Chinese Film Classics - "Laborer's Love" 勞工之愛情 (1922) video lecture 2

In the last video, we talked about laborers love in terms of genre, focusing on how it works as a comedy through two modes, the gag-driven cinema of attractions and narrative cinema, with a plot arc ending in boy getting girl. In this video, we'll focus on the theme of creativity, and specifically craftsmanship.
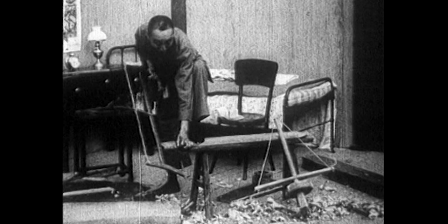Laborers love's central character, Carpenter Zheng, is an artisan who uses his carpentry skills to solve a problem. Look closer, and we also see an interest in creative filmmaking. This is a film that makes use of trick cinematography to achieve visual special effects that turn a film about a laborer into something playful. So in this video, we'll take a closer look at how both Carpenter Zheng and the filmmakers use the tools and tricks of their trades to turn work into play. Laborers' love is about more than just young love and family ethics. It displays positive images of craftsmanship and exalts the value of creativity, problem-solving, and artisanal labor.
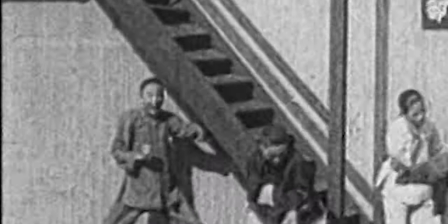Carpenter Zheng clearly has fun in using the tools and tricks of his trade to work towards achieving a personal desire.
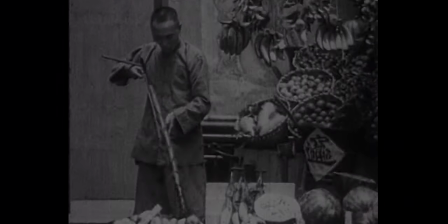In the process, he creates pleasure for us as spectators. Early on, we see carpenter Jung using his carpentry tools to process fruit.
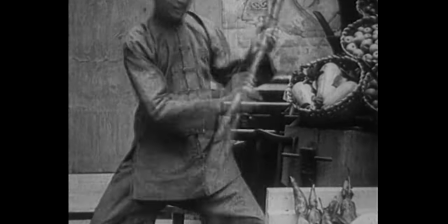He uses a ruler and a wire to measure the girth of a watermelon and a saw to cut it.
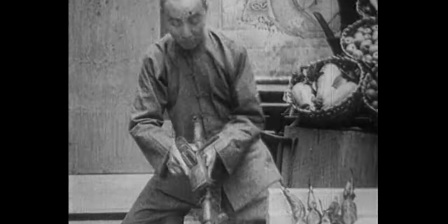He peels sugarcane using a carpenter's plane. These odd behaviors create comic incongruity, but also hint at the qualities that will help Jung triumph later on, resourcefulness and creativity.
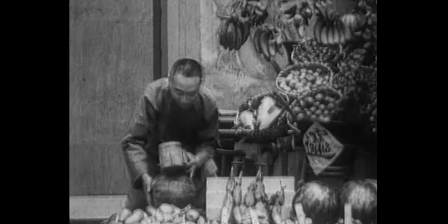In the sequence of Jung sawing the melon, one symbolic motif also hides in plain sight, a rather risqué one.
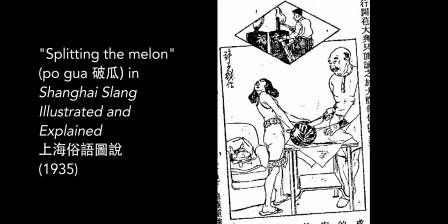Split the melon is a Chinese expression for taking a woman's virginity, and the image anticipates Zheng's union with the doctor's daughter.
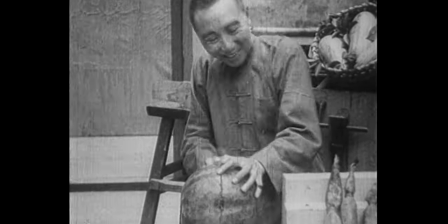The gleeful smile on Zheng's face as he splits the melon could be interpreted as indicating not just the joy of labor,
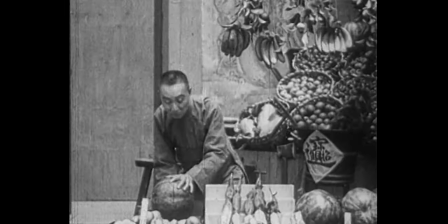but also sexual desire. Pleasurable labor is also on display in the sequences of Zheng constructing and using the staircase slide.
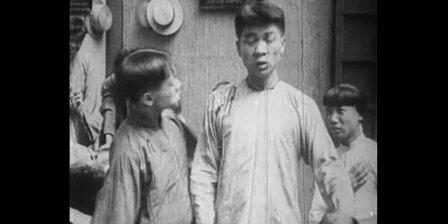The rowdy patrons of the all-night club above his bedroom are making it impossible for Zheng to sleep with their mahjong playing and brawling. He has a eureka moment and conceives of an invention that will both get back at them and solve his bigger problem of marriage. Prudently, he makes a deal first with his prospective father-in-law before he sets to work in measuring and sawing away in his bedroom.
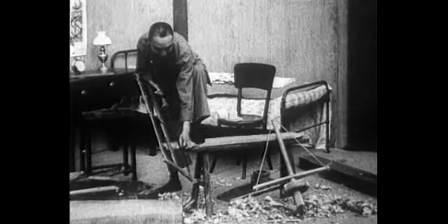We then see a fast-forward sequence of Zheng installing the staircase slide from top to bottom, step by step.
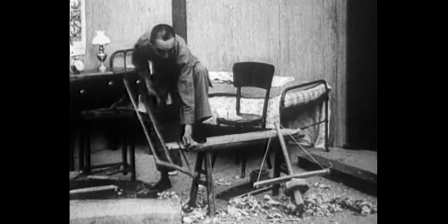Besides generating surprise and amusement,
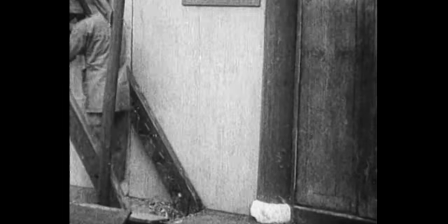this trick cinematography, the fast-forward, calls the viewer's attention to the theme of labor, which appears in the film's title. It highlights two types of labor at once, the carpenters and the filmmakers.
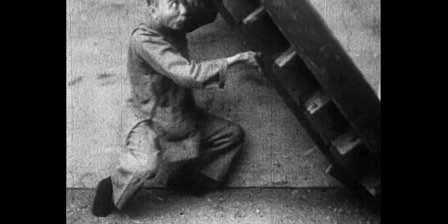A cut back to normal speed then takes us behind the staircase, where we see Zheng testing out his contraption before putting it to use. The shot gives us a behind-the-scenes perspective, from which we get to see the labor that an artisan uses to take others for a ride, for both fun and profit. This sequence reminds us that some tricks of the trade in Labor is Love are created not by a character, but by the filmmakers.
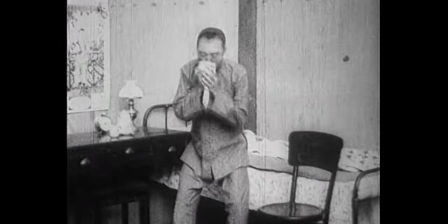It's not the first special effect in the film, though.
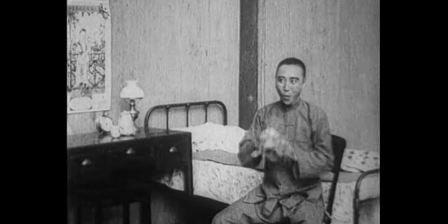This appears when Carpenter Zheng is in his room daydreaming of himself together with Miss Zhu.
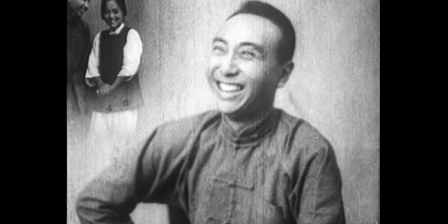He also then daydreams of her father, which wipes the smile off his face.
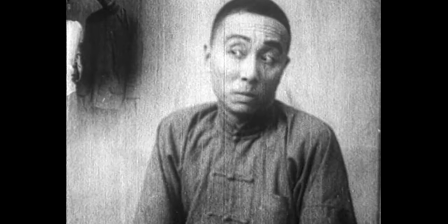His mental image is represented in the top left part of the screen through trick cinematography.
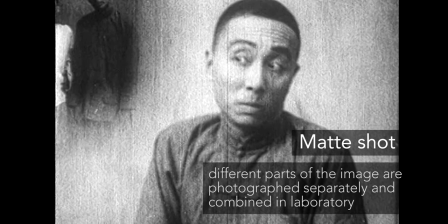This is called a matte shot, and the filmmakers created it by shooting two images and combining them in a laboratory after filming. The double moving image is a cinematic version of a type of novelty photograph that had existed since the late 19th century.